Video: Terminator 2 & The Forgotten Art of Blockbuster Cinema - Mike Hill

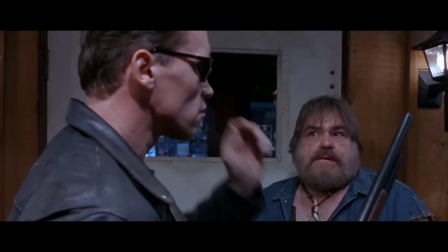He wears these sunglasses for the entire first half of the film, because in the next scene, the threshold moment, we need to see the transformation of Sarah's state of mind from being terrified to being basically ready to interact with a Terminator.
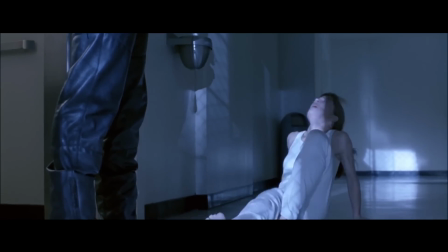He's her worst fear. So the beginning of that scene, she falls to the floor and looks up at this guy in sunglasses. Now watch what happens when we transform through the threshold scene.
Help her!
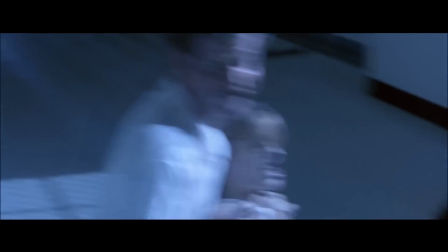Wait here. Hurry up! Hurry up! Kill us all! You'll kill us all!
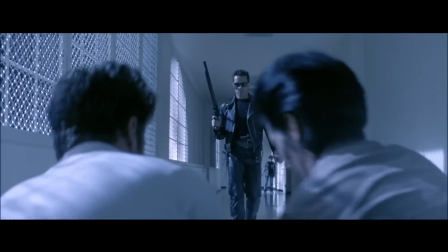Oh my! You'll kill us all!
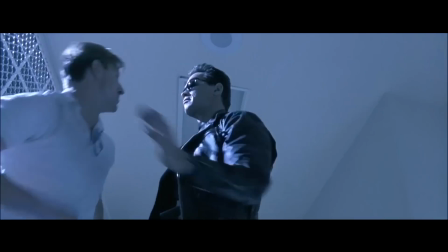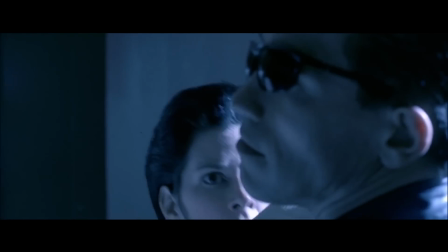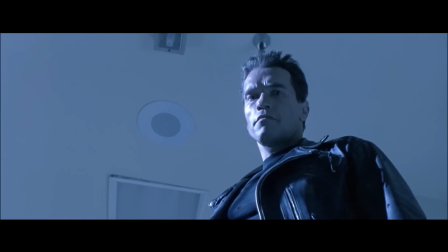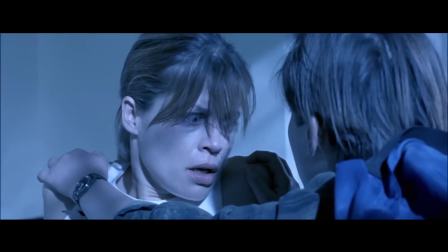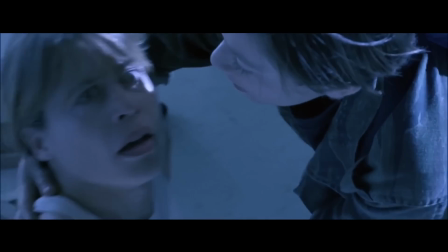If you want to live. It's okay, Mom. He's here to help. It's okay.
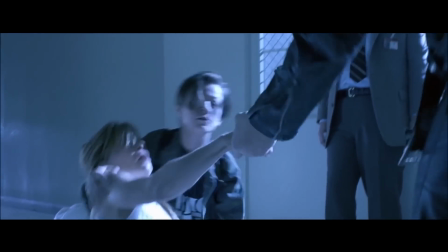When he has his glasses broken, they're broken by an authority figure that's trying to keep Sarah locked in a mental institute.
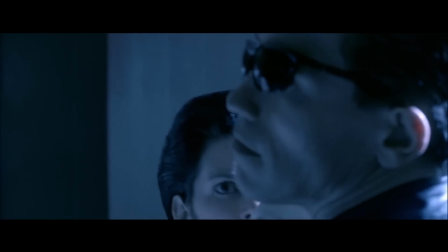So they have a shared antagonist.
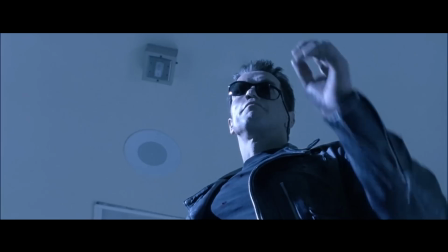But the reason they get broken off his face is so that we have, as an audience, the moment of seeing him in the eyes, and she sees him in the eyes.
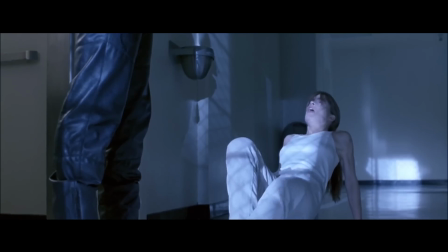Now, in the first part of that scene, she's on the floor looking up at him and is terrified looking into the sunglasses of a robot killer.
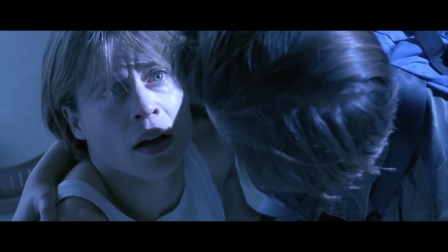And then at the moment where there's the threshold moment, which is the touching of the hands,
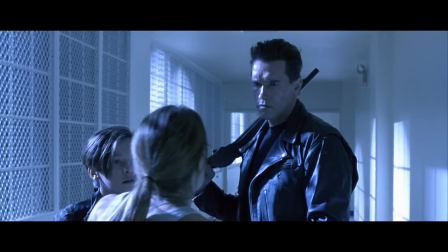the human contact, this is the first time that Sarah has ever made eye contact with a Terminator. And this activates our sympathy for the situation in the limbic system.
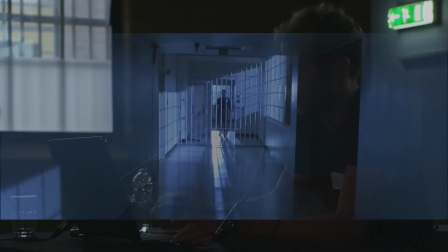So now watch what happens as we end this scene, as they make a run, having just gone through that threshold moment.
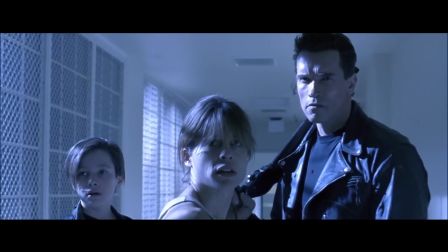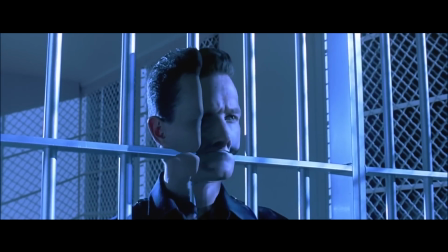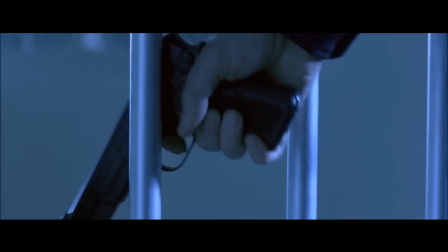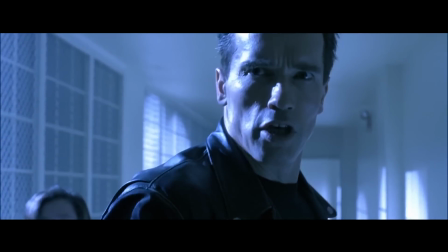Go!
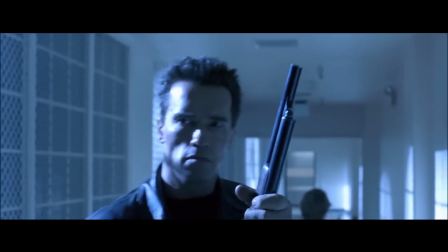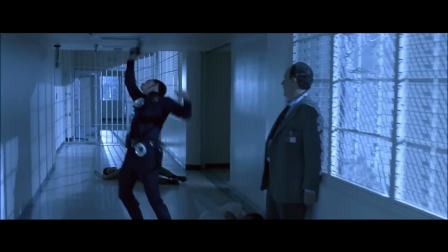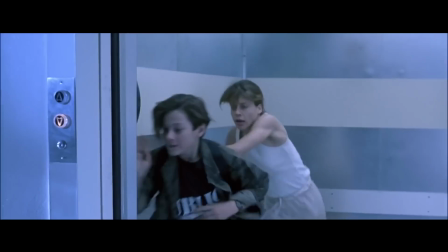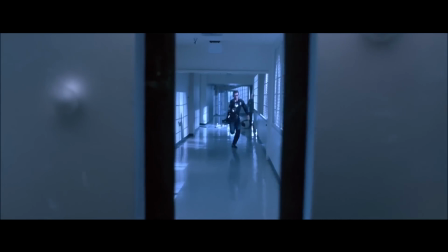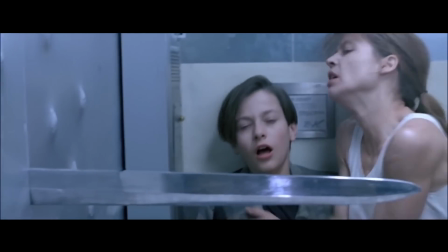So, repetition of the motif. Things keep being crushed by the feet of Terminators.
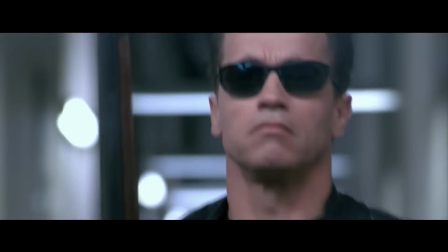The first time, it's John's end of childhood. The second time, it's the foreshadowing of the end of Sarah's fear of Terminators.
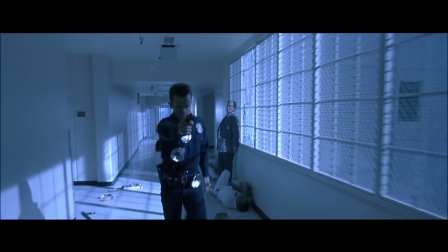She's going to make the transition from fearful neurotic to hopeful mother.
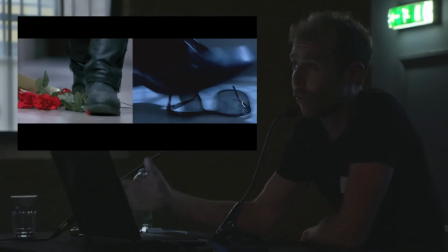Now, what's necessary for that transition is for her to be relieved of her fear of Terminators, which is the source of all of her nightmares.
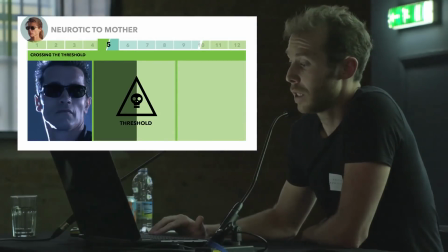So, in the beginning of the scene, we see her looking into the eyes of a robot killer with sunglasses on.
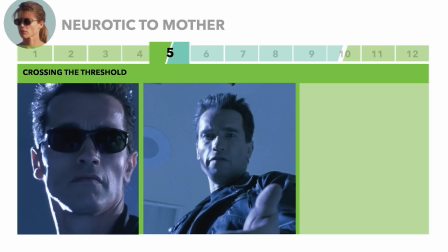In the second half of the scene, the sunglasses are removed, and she makes like physical contact and eye contact.
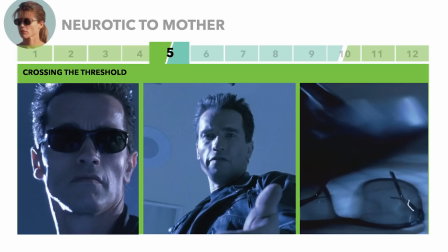And in the third scene, the glasses are crushed.
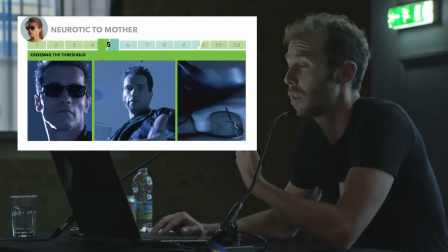It's exactly the same motifs that you saw in the roses and with the motorbike of John's childhood. These are visual storytelling motifs that your unconscious recognizes, but you don't.
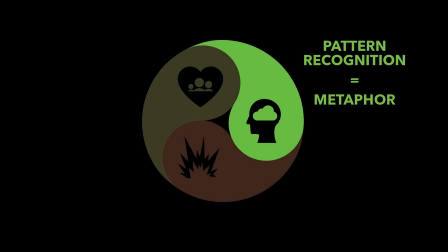Now, back to neocortex association, watch what happens when you cut the
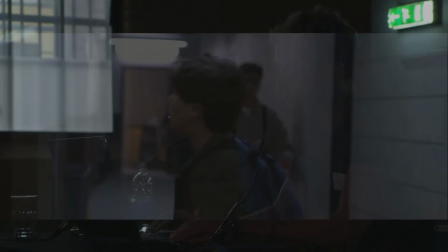architecture of John's call to adventure with Sarah's crossing the threshold.
Get down.
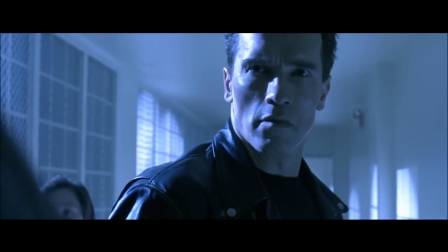Go.